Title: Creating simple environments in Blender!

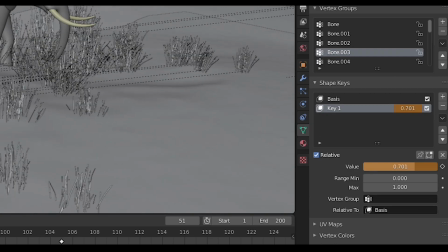[4:06]
I also did some shape keys with the ears, just created a couple shape keys where I can kind of pose the ears back and forth,
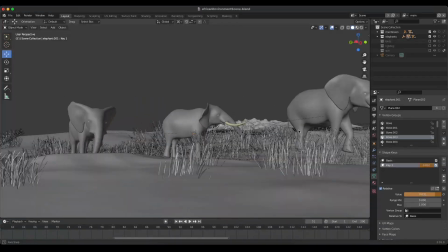[4:13]
and this would work well for a whole animation if I wanted these elephants to kind of be walking or just sort of standing in a herd with their
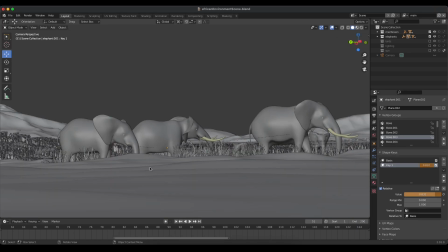[4:20]
ears flapping. You could really, these shape keys are a really easy way to bring some life.
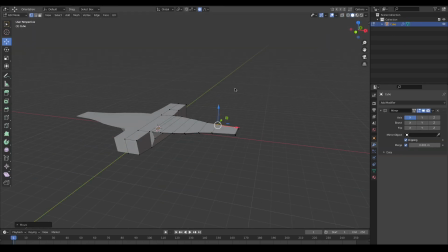[4:24]
For the birds, I just used a lot of proportional editing and boxes and cubes and made this
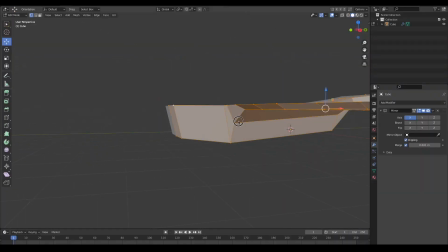[4:32]
horrifying creature that is the thing of your nightmares. But it works as a bird from a far distance away.
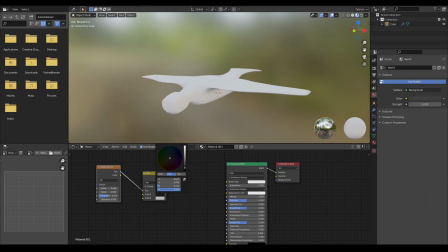[4:39]
I gave it a really bad bird material that I created, which is a simple noise texture and a bump map.
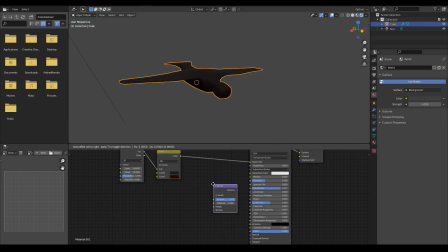[4:46]
So nothing fancy there, but it was good enough for it to catch the light of the sun and get a little interesting look from a very far distance.
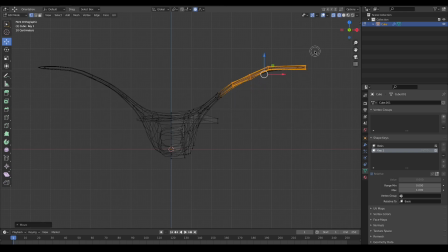[4:57]
Emphasis on distance. I did create a couple of shape keys, one with the wings up and then of course one with the wings down. Yeah, I'm real original. And that was just so I could quickly add some variation to the birds so they don't just look like stupid flat fake CG blobs in the air,
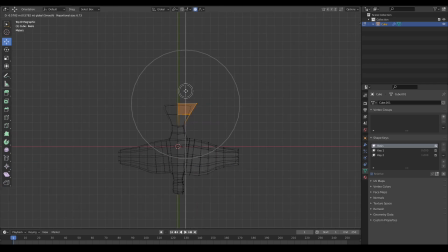[5:12]
but they actually look like something that has wings. So once I had that done, I just saved that out to a special saved place.
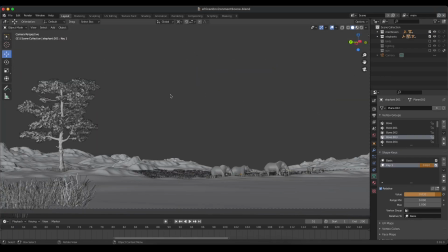[5:20]
I appended my bird model to my scene and then threw them into a collection called birds.
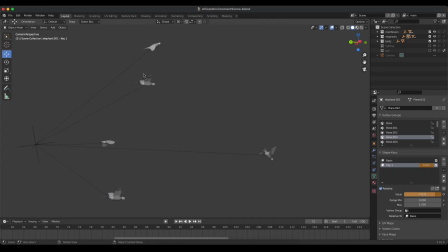[5:26]
And then utilizing those shape keys, I was able to give some nice wing variation to them, make it look like a little flock of birds here. The position of the birds in the scene was somewhat strategic.
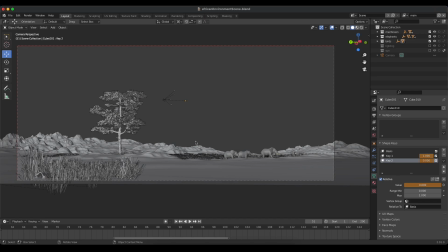[5:35]
I wanted them to, even though it's a subtle thing, I wanted them to help draw the viewer's eye so that the viewer kind of looks left to right in the overall image.
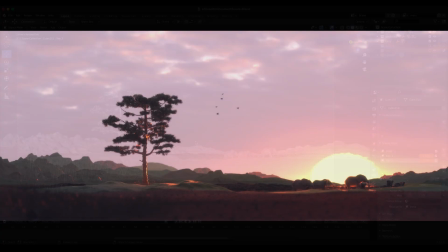[5:44]
For compositional purposes, I was trying to keep in mind both the rule of thirds and the golden ratio.
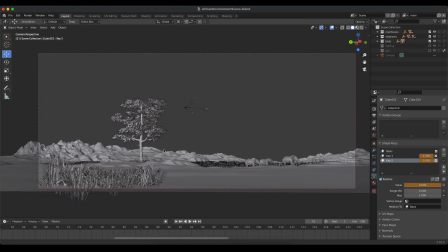[5:50]
You should never feel bound to using a guide like this, but it does help with creating a really good starting point for an interesting image. For the lighting, I knew I was going to add a great big sphere to the very back of my scene for the sun.
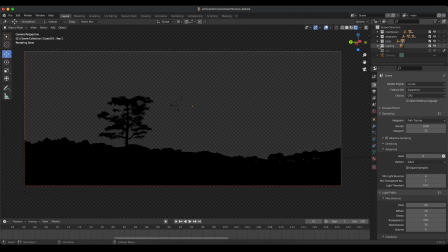[6:03]
Looking at the lighting setup here, before I did all that though, if we just go to rendered mode, I wanted everything to start as a completely dark screen. So my HDR was turned completely down to 0.
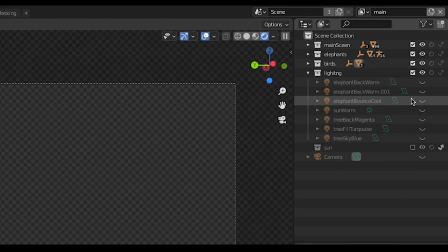[6:16]
And then you can see I labeled all my area lights of what they are here. So if we just start enabling some of these, you can kind of get an idea of my lighting process, which was very simple.
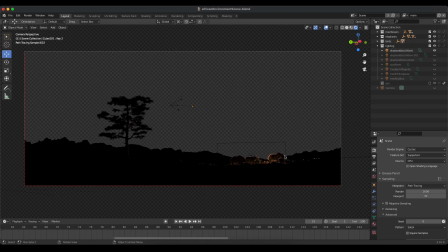[6:26]
I initially had this strong backlight hitting the elephants, which was a very warm light to create that nice sharp rim around them. I actually had 2 of those for the elephants in the background as well. I hit them in the front with a nice big blue bounce light, and that would sort of help fill in the detail and bring back some of the local color of the
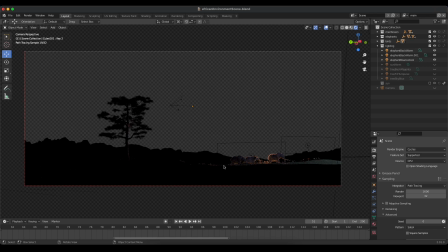[6:45]
elephants themselves so that their skin texture didn't get completely lost in the silhouette. I did a very similar thing for the tree. I wanted the tree to be really what popped, so I hit it with a sharp magenta backlight to get that nice sharp lighting crease,
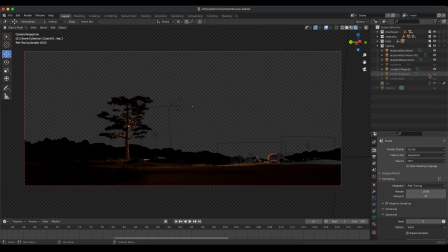[7:00]
and then more of a sort of greenish cool bounce light in the front so that you bring back some of the detail. And then I had a pretty big area light on top, bouncing some soft blue light just to get some of the sky texture back in there onto the tree.
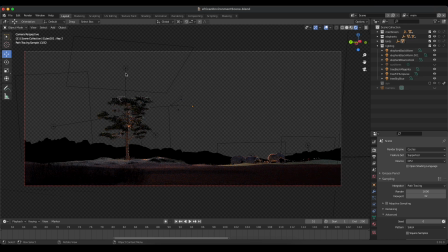[7:17]
I love working with area lights. There's a lot of flexibility and you can get really good realistic results really quickly. So Blender's area lights really awesome. And if you don't normally light with area lights, I'd encourage you to do that. I also threw in a big sunlight in the very back of my scene.
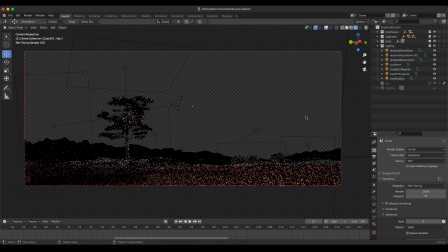[7:35]
This was purely for shadow direction, so that it would kind of trump all the other shadows and you could easily read where the sun was in the scene, because it was important that the sun was directly behind everything. I also used the sunlight to throw in a lot of warmth and general brightness to the scene,
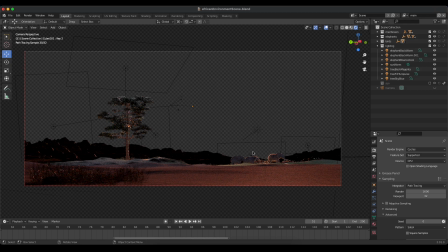[7:52]
but you can see the sharp highlights it got on my background hills, and that was really effective. So once all of that was done, then I was able to kind of go back and turn on my HDR, which I got from HDR Haven, which is an awesome site for free HDRs. Go and check that out if you haven't.
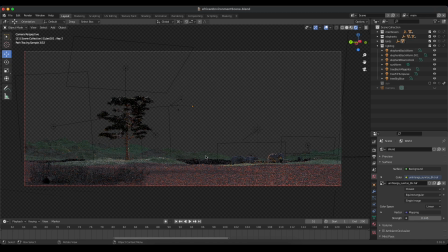[8:09]
And the HDR was definitely meant to just sort of plus the light of the scene.